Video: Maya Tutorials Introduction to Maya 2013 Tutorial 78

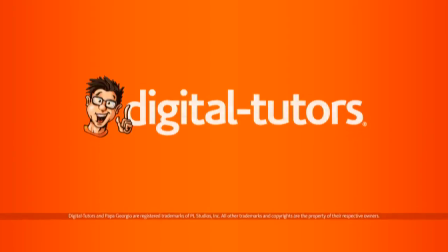in this lesson, we will finalize our shot.
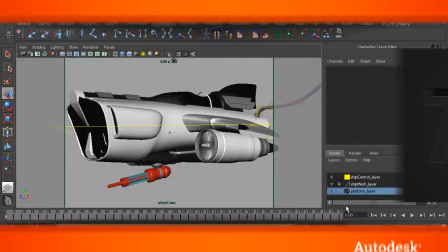So at this stage, we just want to look for anything we might add or change.
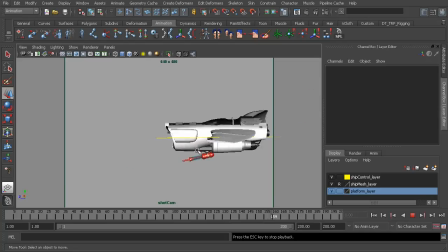I'd say for the most part, everything is looking really nice. If anything, we can add some movement to the ship's gun.
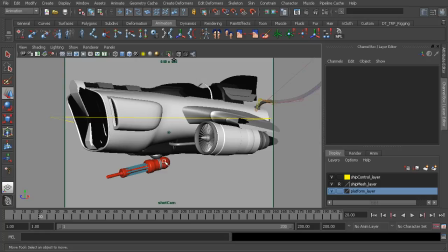So it's almost as if the pilot is getting ready to undock and is preparing for his flight by having the gun, let's say, rotate up. So that's its flight position. We could also add some movement to the thrusters on our turbines.
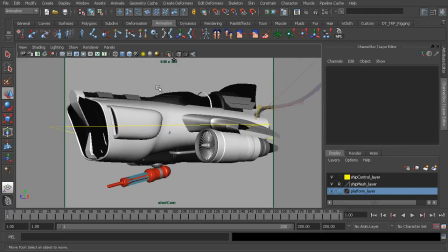But even before that, I'd like to add some subtle changes to our camera so it doesn't seem so stuck in place. Let's go back to our layout.
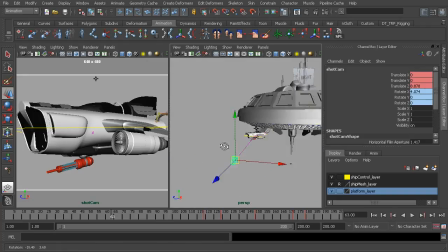We'll grab our camera, and remember, we want this to be very subtle. If we move it too much, it's going to be distracting.
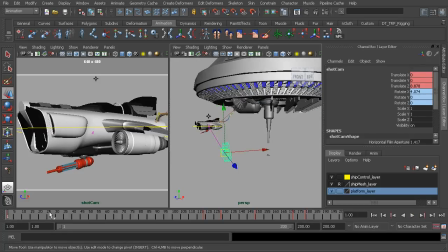So let's go to frame 1, and we'll press Shift W to set our initial key. And we'll go ahead and space this out quite a bit.
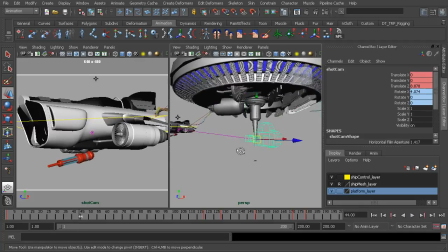On frame 44, we'll go there and have the camera, let's say, move down and forward just slightly. I've also moved it a little bit over to our left. Great.
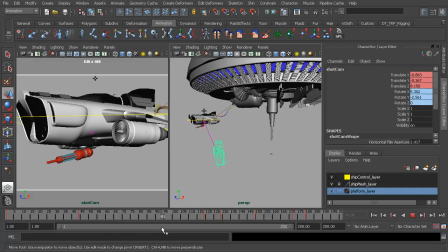And now on about frame, let's say 93 or so, we'll just go ahead and have it move up and back a little bit more.
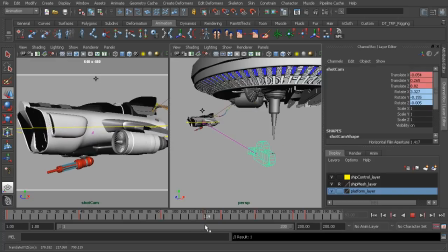And then we could add a little bit of movement on,
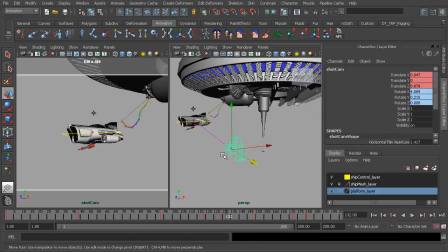let's say, about 132, very slightly, where we just go ahead and have it kind of shift down and forward just a little bit more. And now we can check our graph editor.
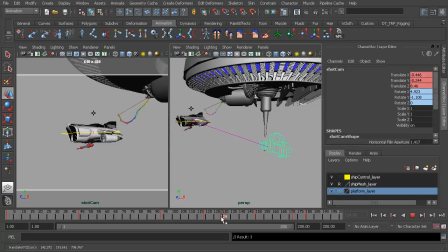You can see that we're getting a shift here happens in just a few frames, so we want to smooth that out.
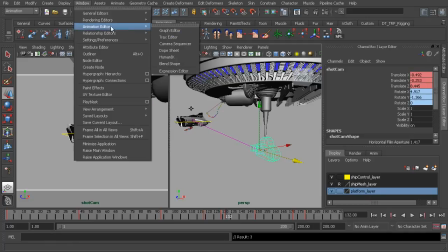So what you could always do is remove the keys just before 132.
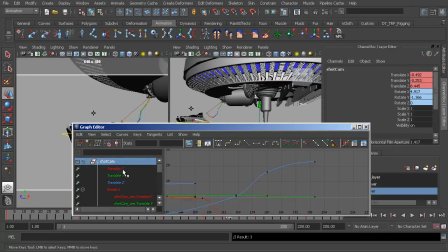So let's go to the position,
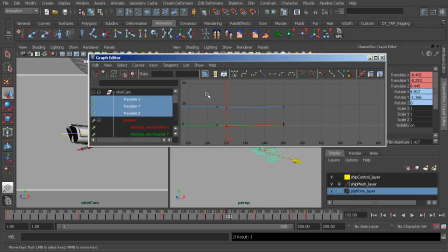go to our translate channels, and we'll again delete these keys before 132.
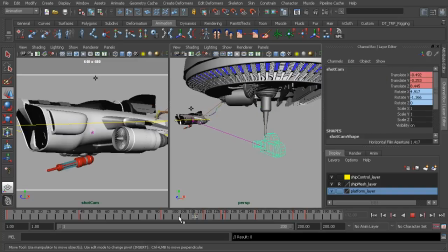So that will smooth that out some more. Great.
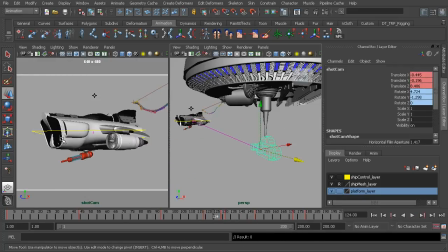Okay, so next, let's go ahead and finish up by animating the gun and our turbine blades.
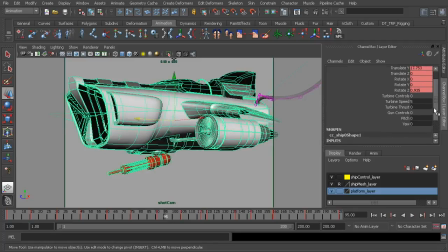So selecting our ship again, we'll go ahead and just animate the pitch axis.
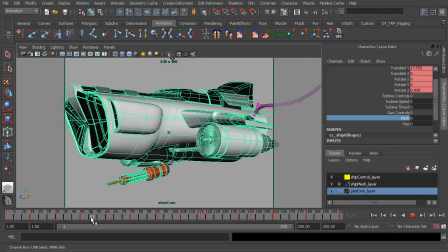We want this offset from our other keys.
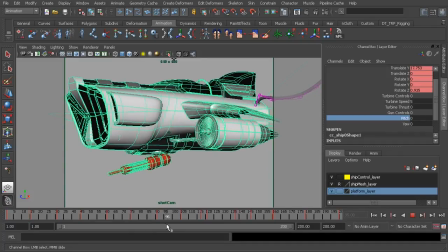So let's go ahead and on about frame 99 or so, we'll go ahead and just set a keyframe,
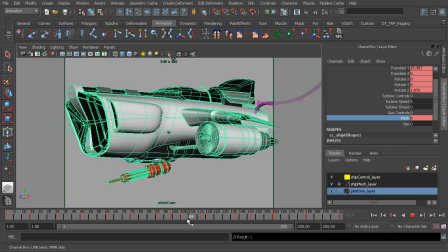and then we could have the gun rotate up a few frames after that on 107. So we'll go ahead and just bring it up, not all the way, but just so it kind of straightens out. So we could always use about a value of 6.
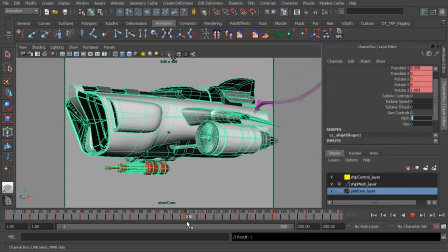But then we'll want a bit of recoil so it just doesn't look as if it rotates and then stops. We want it to feel as if a weight is affecting the gun's rotation. So on 114, I'll have it rotate down just very slightly and then rotate up
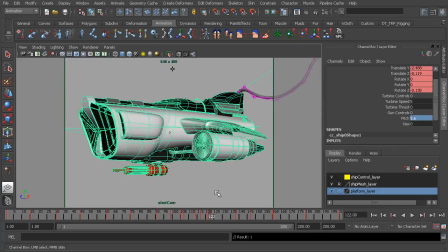ever so slightly, not as much. And then just to check for that, we can go back to our graph editor.
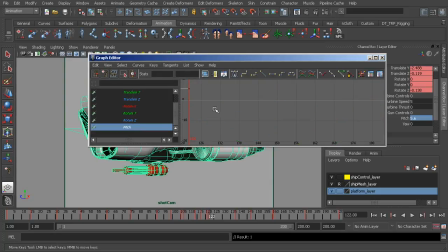Let's go ahead and take a look at our custom channel, the pitch axis. There it is. We'll frame in, pressing the F key. And now let's go ahead and tweak this by adding an overshoot on frame 107, where it goes up just a little bit higher, just to cushion that out a bit more.
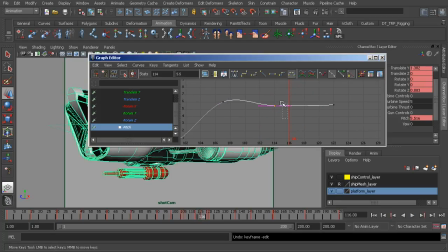And then on about frame 114, we'll go ahead and bring the out tangent down, again to smooth this out a little bit more.